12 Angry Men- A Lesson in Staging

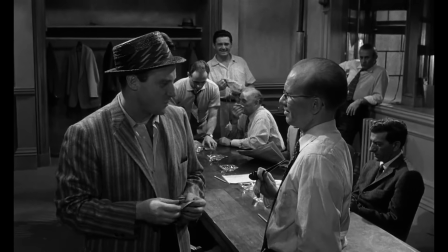(0:03)
So here's a challenge for you. You have a 90-minute movie with 12 characters that's all set in one tiny location.
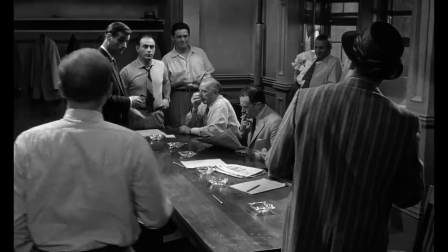(0:09) Where do we sit here?
Now how do you shoot it?
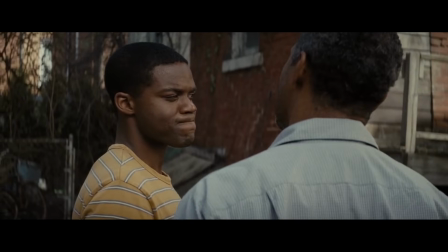(0:11)
Well, if you're like so many other directors working today, then you'll just employ the same basic, boring coverage grabbing every actor and every set up at 12 different angles.
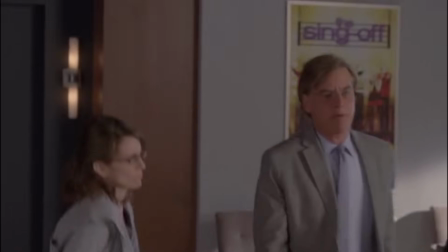(0:19)
And if you really want to spice things up...
Walk with me.
Then you'll throw in an Aaron Sorkin walk and talk.
The West Wing, Fugud Man, The Social Network.
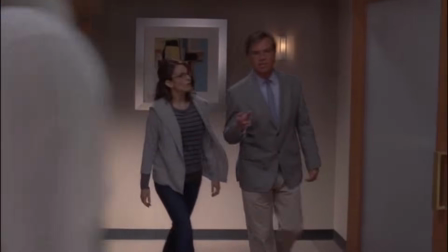(0:26) Studio 60? Shut up.
Now, I like walk and talks just as much as the next person, and I don't think coverage is an evil word.
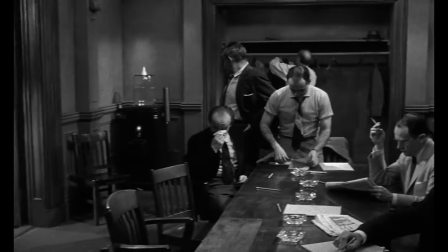(0:32)
But there's a level of discipline that many of cinema's classically trained directors understood and embraced.
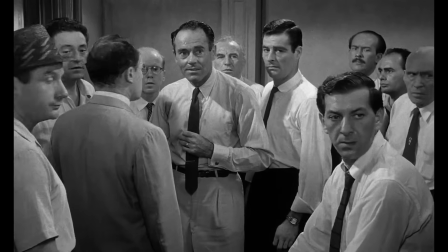(0:37)
So let's take a look at Sidney LeMay's 12 Angry Men.
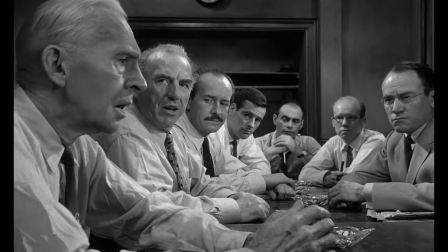(0:40)
And instead of grabbing a random mishmash of close-ups just to solve it all in post, let's talk about fluidity, density, and proper staging.
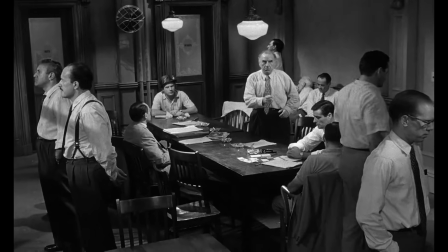(0:49) I'm trying to tell you, you're making a big mistake, you people. This kid is a liar, I know it, I know all about them.
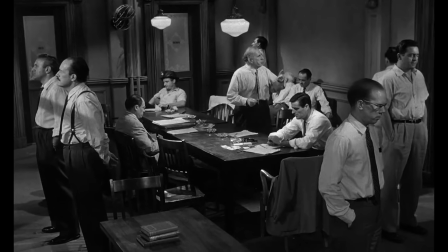(0:55)
The first principle is to free the actors up. Get them on their feet, move them about through the location, let them interact with their environment.
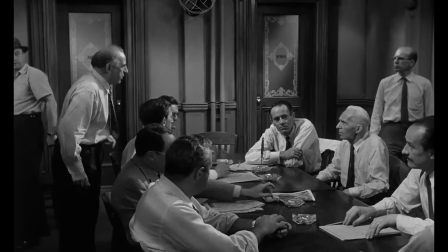(1:03)
Because so much of acting is all about body language, about how a particular character moves, how they carry themselves, how they react.
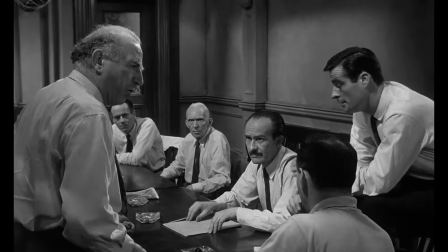(1:10)
And I think you'd be surprised at the amount of directors who limit dialogue to this.
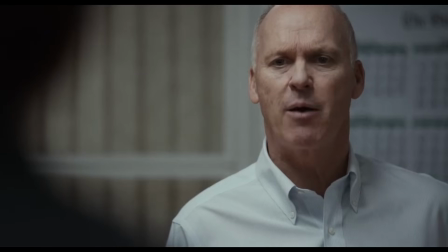(1:15) Let's take it up to Ben, let him decide.
Characters just standing, or sitting, and nothing else.
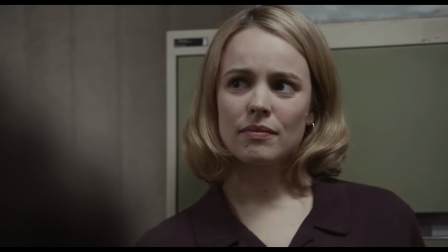(1:21)
And if that's all you're doing, then you're limiting the actors the opportunity to explore.
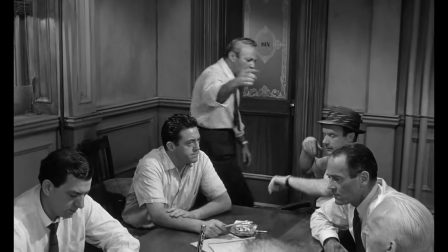(1:26)
They're actors. Let them act.
I want you to get up and tell me why you changed you both. Come on, now, give me reasons.
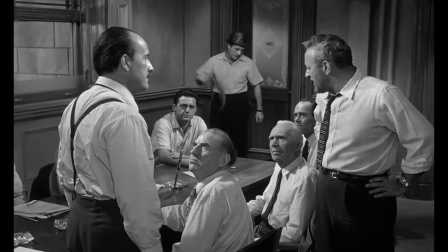(1:32)
And the other main principle is to free up the frame itself, by taking full advantage of every space inside any given frame.
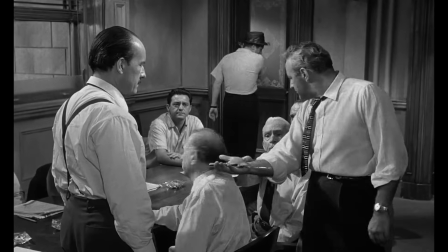(1:39) Now what about this, Mr. Reasonable Doubt? That's not the knife, don't you remember? Oh, brilliant.
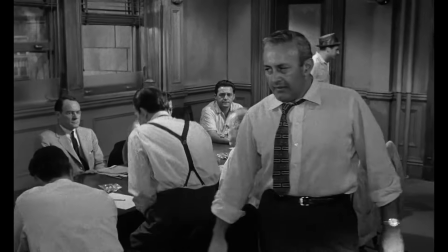(1:45)
The point of both of these is to create a kind of density within each and every scene,
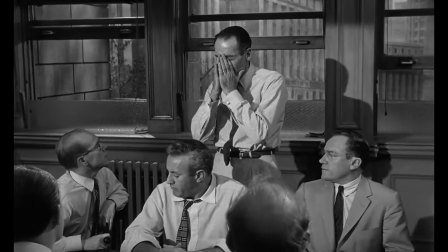(1:50)
so that story points can flow naturally out of the combined movement of the actors and the camera,
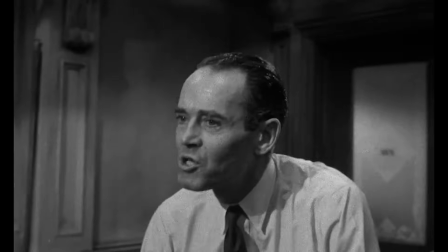(1:55)
rather than just simply from the cutting.
When the window is open and the train goes by the noise...
So with those two principles in mind, here are six easy ways to create density within your shots.
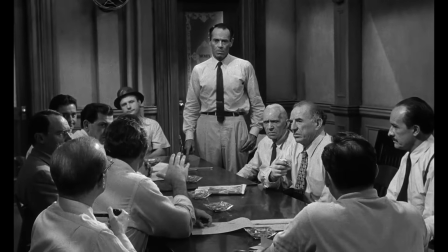(2:04) I will, now just a minute.
Start simple. Instead of always keeping your character's frame to the foreground, let them occupy more than one section of the screen.
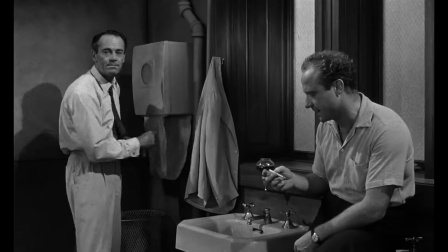(2:12)
Allow them to move all about through the frame. And sometimes that's as simple as just moving them from the background to the foreground.
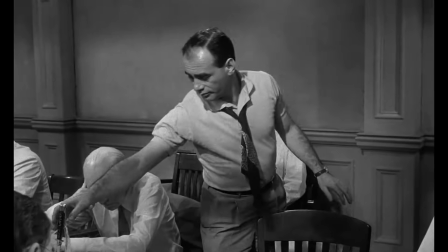(2:20)
From there, consider how you can play around with the various spaces inside the frame and how you can keep them active.
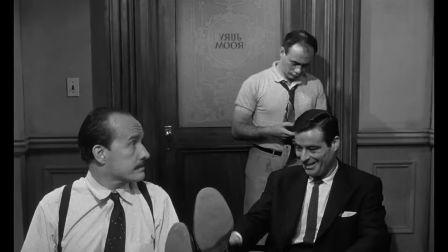(2:26) Figure out some way we can break it up.
If you have multiple stories occurring at the same time, like here for instance, try staging them in different sections of the same frame.
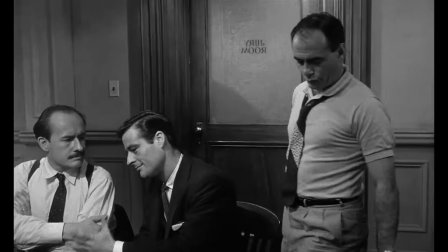(2:36) You know, there's some pretty strange people working there.
You can have characters in different spaces interact with one another.
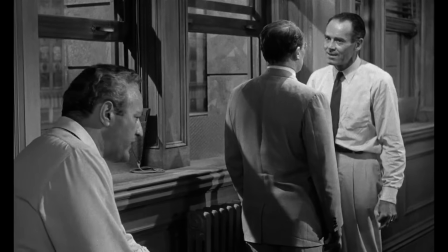(2:41) Get from his bedroom to his front door in 15 seconds. He said 20 seconds. He said 15. He said 20 seconds.
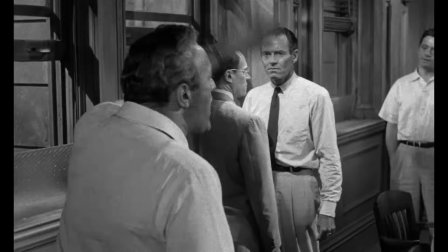(2:46) What are you trying to distort?
You can trade off focus between them.
Not guilty. Guilty.
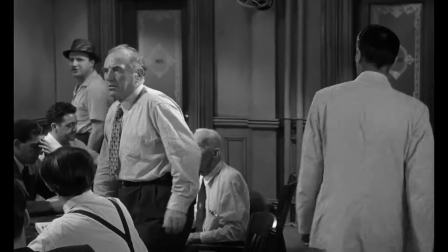(2:53) Boy, how do you like that?
Or you can start a shot with one character.
I want to hear more.
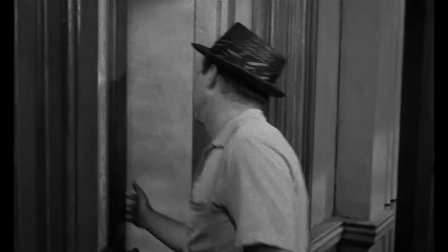(2:58)
But have another take over.
I'm talking here. You have no right to leave this room.
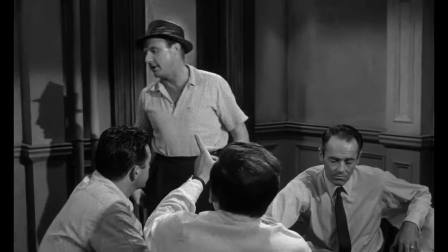(3:02) I can't hear you.
The intention isn't to create an overly busy or distracting image,
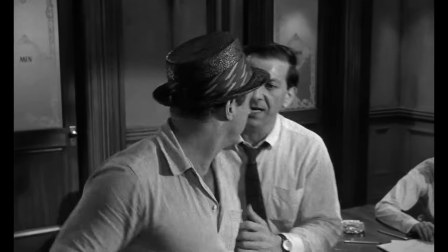(3:07)
but to create a fluidity in the storytelling. can you progress the story by just simply moving the actors into the frame?
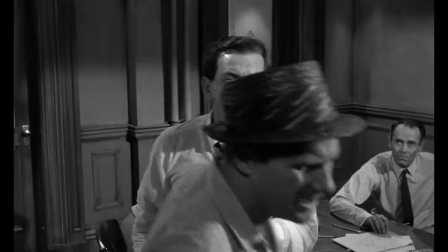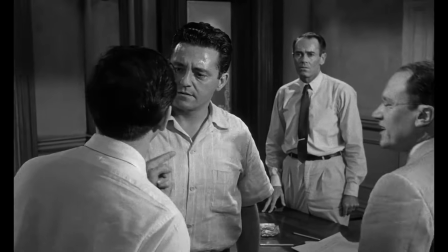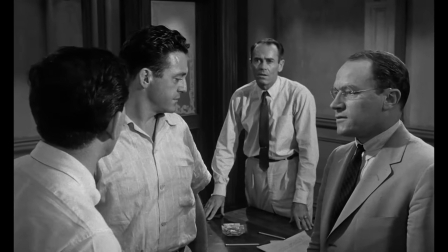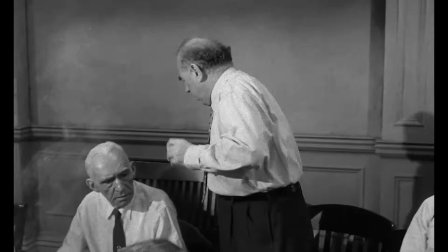(3:30)
You can always progress the story by moving the camera, and if you do, consider moving into different types of framing.
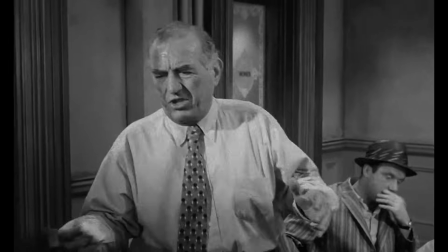(3:37)
For instance, starting with a wide, moving into a close-up, and then ending with an over-the-shoulder.
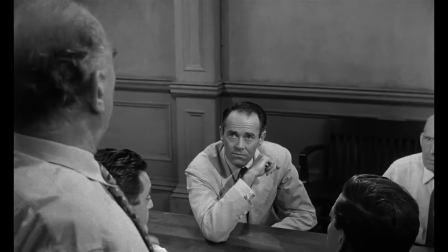(3:43) Look, she's known the kid all his life.
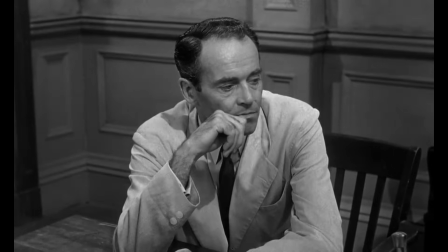(3:45)
And because our eyes naturally follow what's being emphasized, we don't think about the fact that what we're watching is all done in one shot.
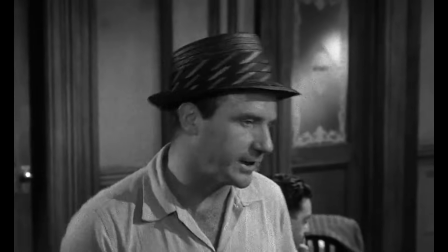(3:52)
Because it feels like more than one.
Someone sent for a posse to the policeman to get a pinocle dunk and we'll just sweat the whole thing out, right?
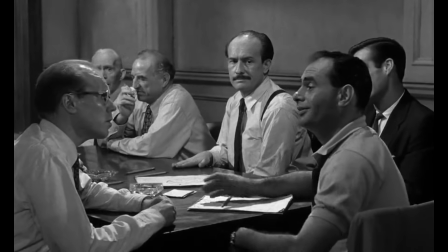(4:00) I don't think you ought to joke about it.
The next one is pretty standard, but still valid.
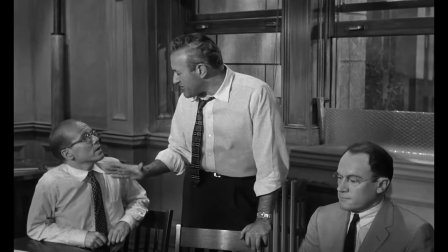(4:05)
Try allowing conversation to play out in the same shot, rather than multiple.